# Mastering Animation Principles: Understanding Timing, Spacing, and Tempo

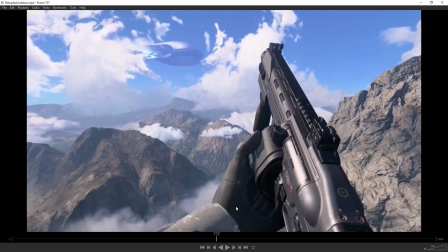[20:16]
And then we have this giant pop in spacing from here to here to show the character kind of forcefully twisting the barrel out. And then as soon as it pops here, it's just completely held for several frames all through this section.
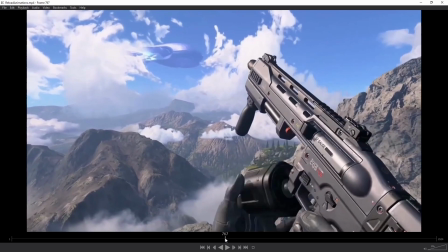[20:31]
And then again, a big pop in spacing to show the force pulling that out. You can see the majority of the frames within this animation are put on
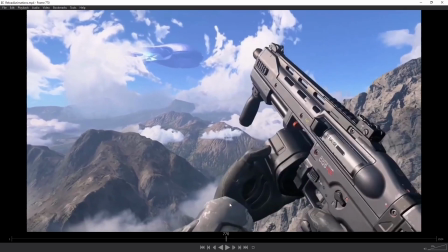[20:39]
these key held moments to show exactly what's happening to the player.
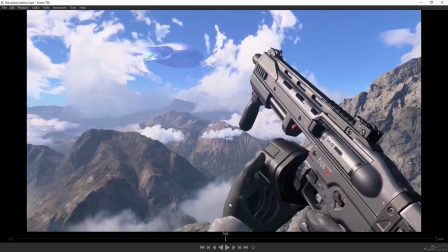[20:44]
So as the character brings in the barrel,
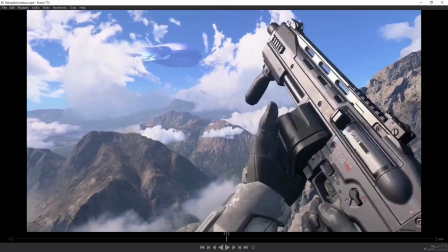[20:47]
it needs to hold here to kind of show that quick little snap right before he brings the hand up and actually snaps it into the gun.
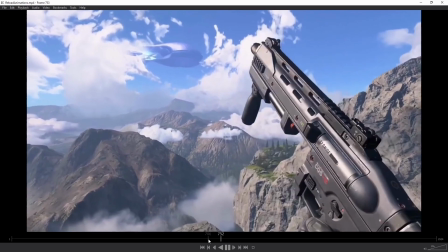[20:55]
So there's like 3 really key held moments in this animation where a lot of the frames are used in order to sell it.
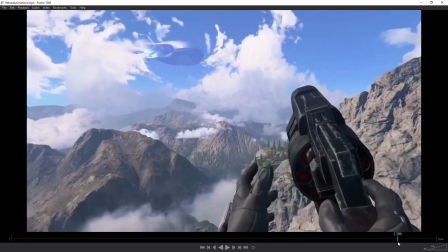[21:02]
And this last one I want to take a look at is this shock rifle here.
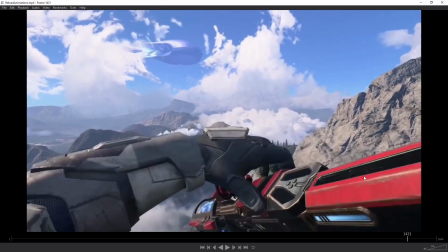[21:06]
And this is another great one where we have this clear held moment here. As soon as that hand grabs the top, we have several frames where it's just held here.
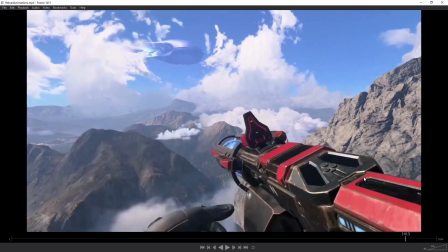[21:17]
You can see how many frames are used on this one section of the animation because that's what you need in order to really sell this action.
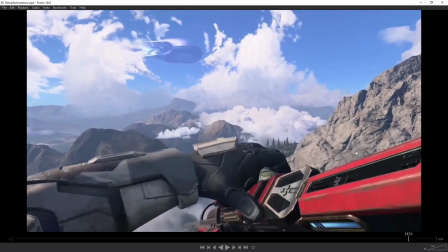[21:25]
So again,
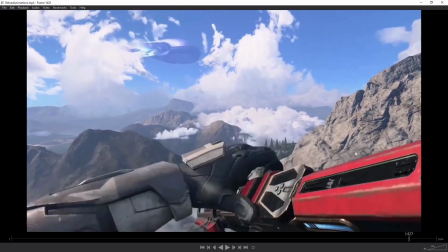[21:25]
we have this long held moment and then this big pop in spacing where the hand kind of tears this off and then disappears basically over 1 frame.
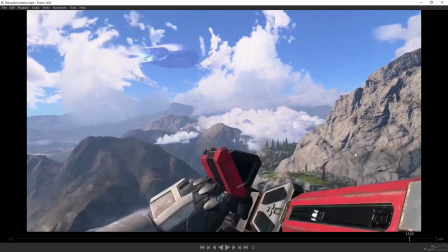[21:34]
So we have that giant pop in spacing here and then immediately kind of disappears off screen.
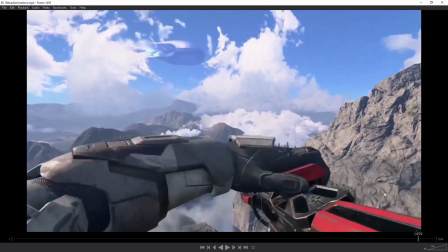[21:38]
And then we have the hand bringing up the extra cartridge and kind of what we've seen in the past. And we have these key held moments in here between
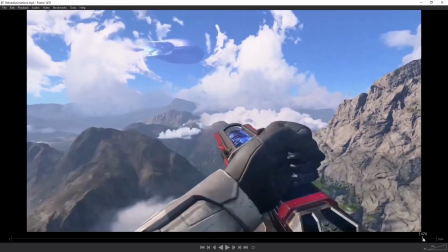[21:47]
each one of these actions to really show the force that the character is putting into these and then also make sure it's readable to
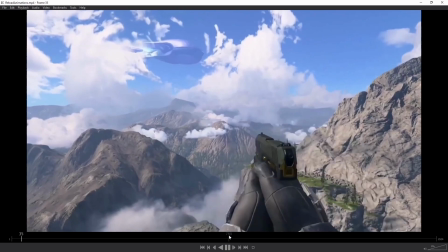[21:55]
the person playing the game. So you can see by just looking through these reload animations,
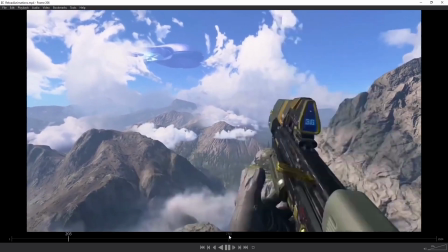[21:59]
it's a great way to study timing and spacing and study sort of the variation you can add in your animation,
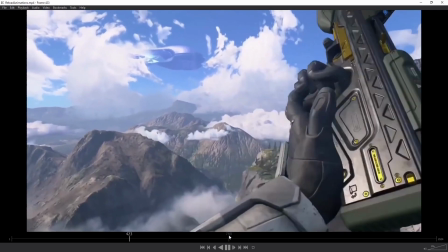[22:07]
the fast and slow sections of your animation that will allow you to add a lot of contrast and a bit more appeal to your animation. Because if everything is happening all at the same time and there aren't those nice held moments in your animation, everything's going to feel just kind of muddy and not quite as clear. So hopefully this kind of basic look at timing and spacing has been helpful for you, and hopefully you can see kind of where you can start to think about this in your own animation. So as always, if you have any comments or suggestions, please leave them in the comments below. And if you thought this video was helpful, be sure to like and subscribe for future content.